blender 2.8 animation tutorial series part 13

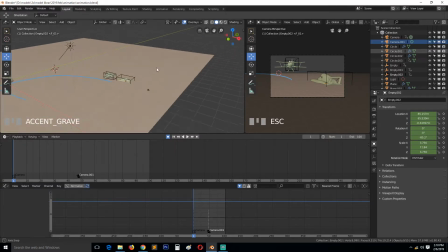Okay, so I think this is part 10 or whatever, but yeah, let's continue this by converting these keyframes to uh,
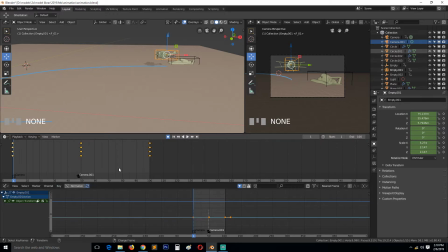linear interpolation. You know, let me just go directly to Bezier.
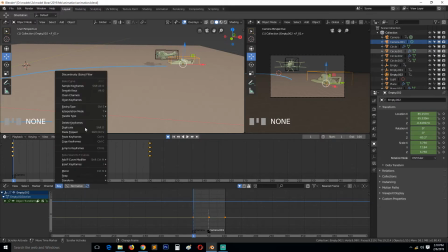Same for this. Keyframes, interpolation, Bezier.
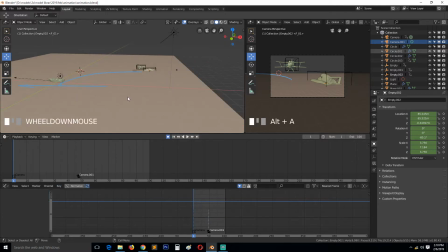And let's see how this looks.
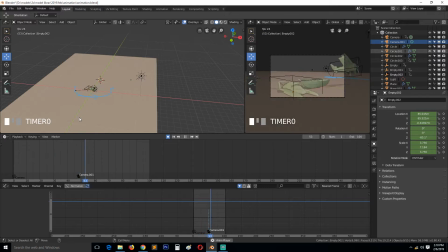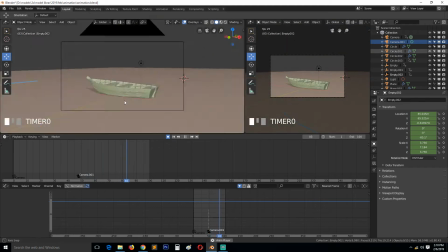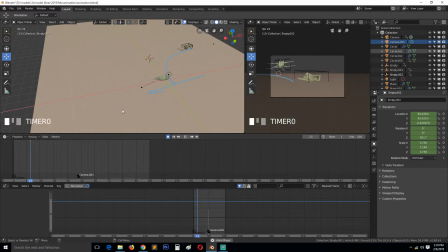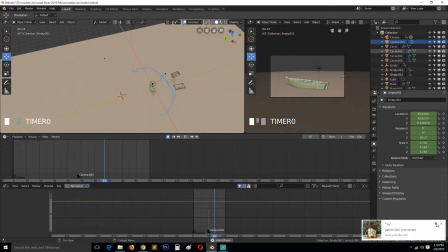I think the speed is not bad, but I think it's not fast enough for me.
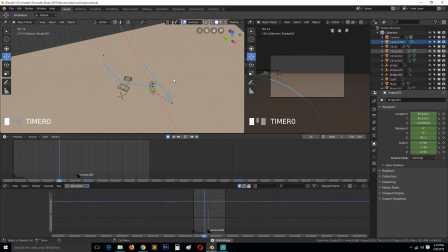I don't know, maybe it's fast. It's, let's see what we can do.
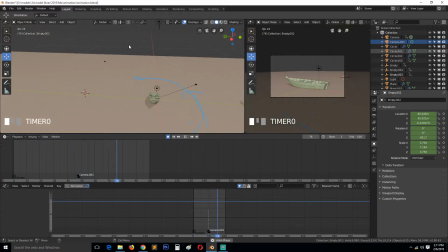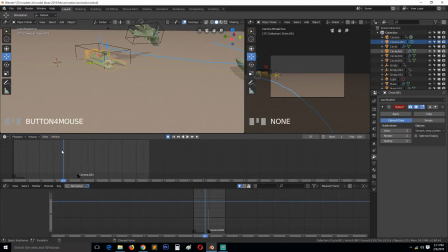Now we can start animating these here. So let's go to local. Actually, let's see global, local.
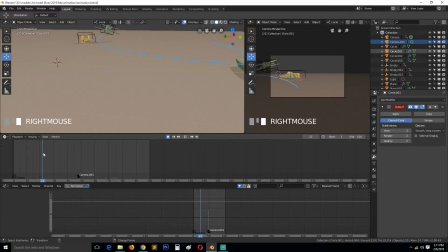So at here, this should start banking. So we can hit record, go to rotation. Make sure you mark a keyframe there without rotating anything so that it maintains that.
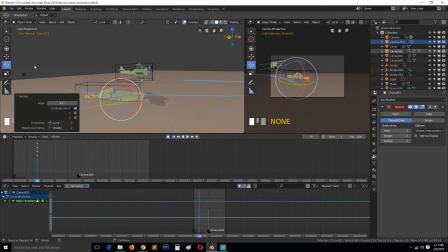Maybe we can also move it up a bit like that and push it up around like that.
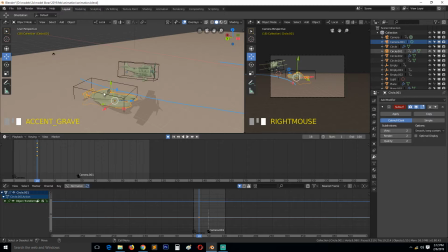You see, the good thing about using a parented object to animate is that now we can make animation. Thank you too. We can make animations for this without affecting the main animation of the empty.
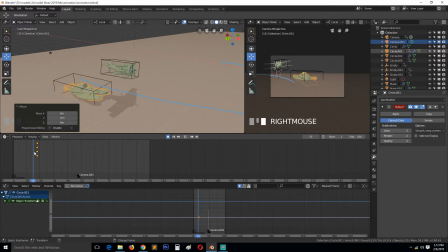So let's select this. So we have that. So this shows that the bot is really fast, speedy, and speeding. Maybe we can also give it some banking. So around, give it a small rotation like this.
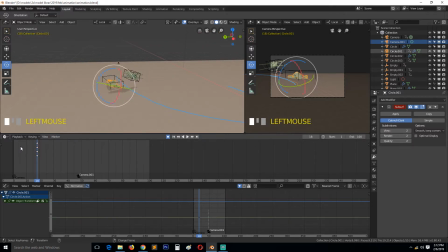So you can see
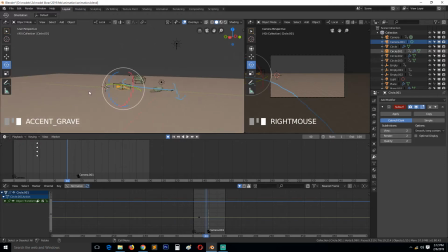now we want it to be exaggerated around there. Let's see, then
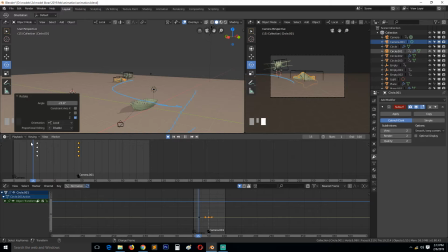like that, and I want this to be more dramatic here. So maybe this would collide with this bot, and maybe also collide with this. But let's first continue with this and see.
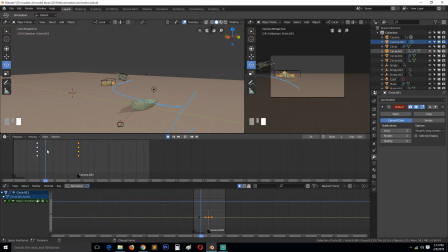Now let's animate the cameras to show more speed within the animation.
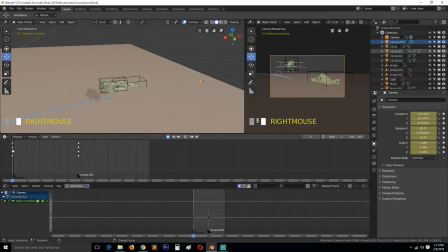So this should be even closer, should be a tighter shot,
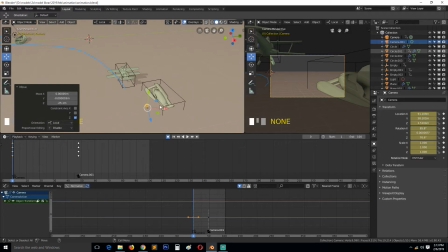and maybe just seem like it's attached
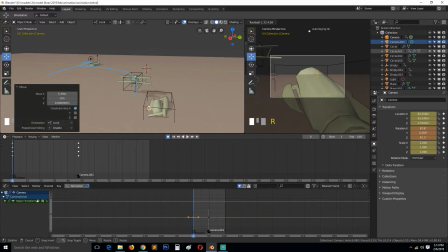to this speedboat here.
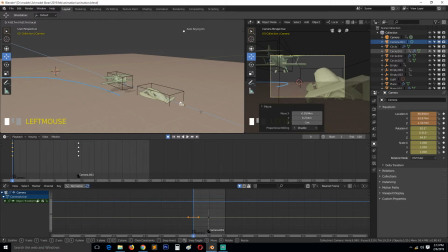We can pull it back just a bit, rotate it.
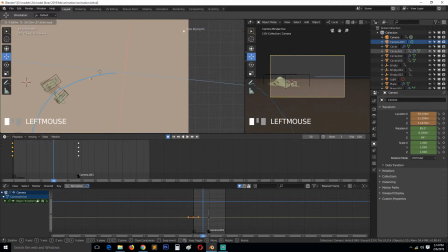It should also catch up, be as fast, maybe not too fast, so that we see everything in the scene.
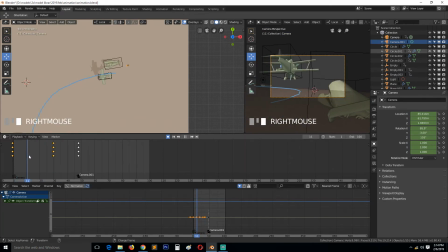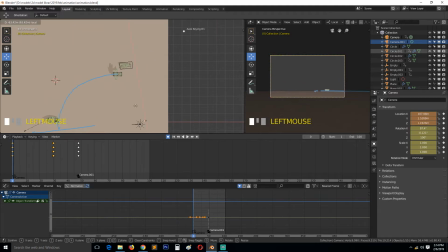Maybe another cool way to do this is maybe we can start the camera off like this, showing it, seeing it here. Then it just catches up.
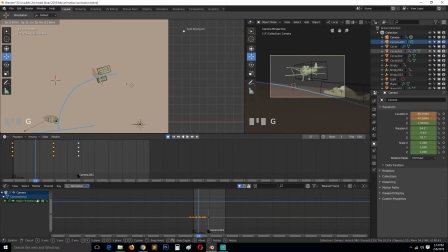Let me delete this keyframe here.
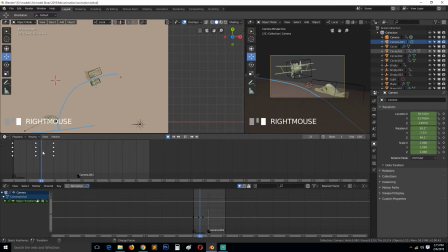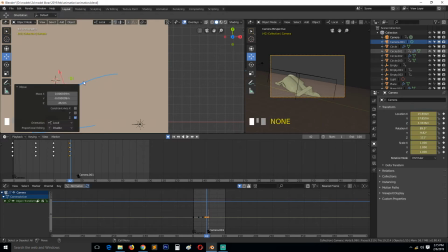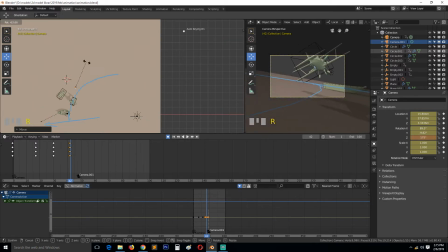Let me just go in here and examine the different keyframes we have.
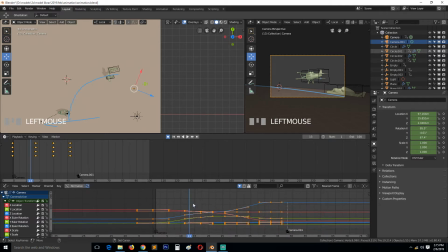You can see it's quite a mess. So let's first look at the location keyframes. Make sure there are not too many waves. So here, I think it can curve in like that.
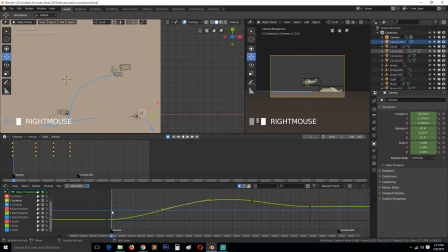Play back. I don't know. Let me see if I think it shouldn't curve in like that, so it should just go.
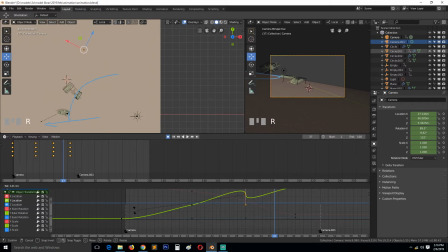So the curves should be a bit smooth to have smooth movements. So let's see
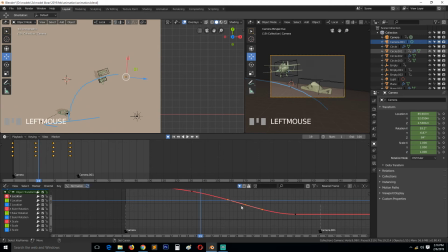this here. You can even delete some of the keys if they are causing a lot of trouble. So let's first end this here, this timeline here.
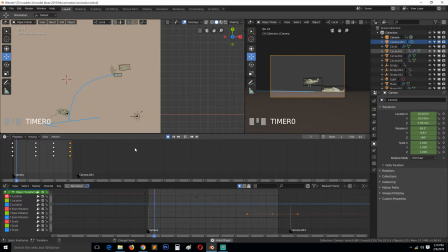Let's also look at the Z rotation here.
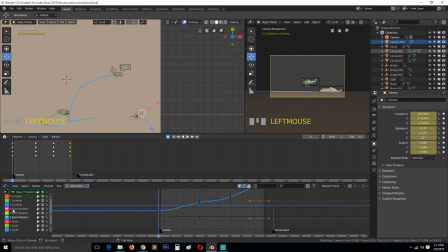You see that kind of wavy pattern? You want to avoid that if you want smooth animation. So I think I can delete these keyframes and just maintain one like this.
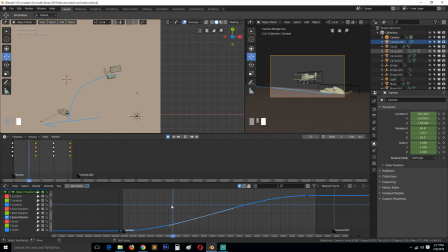Let's see.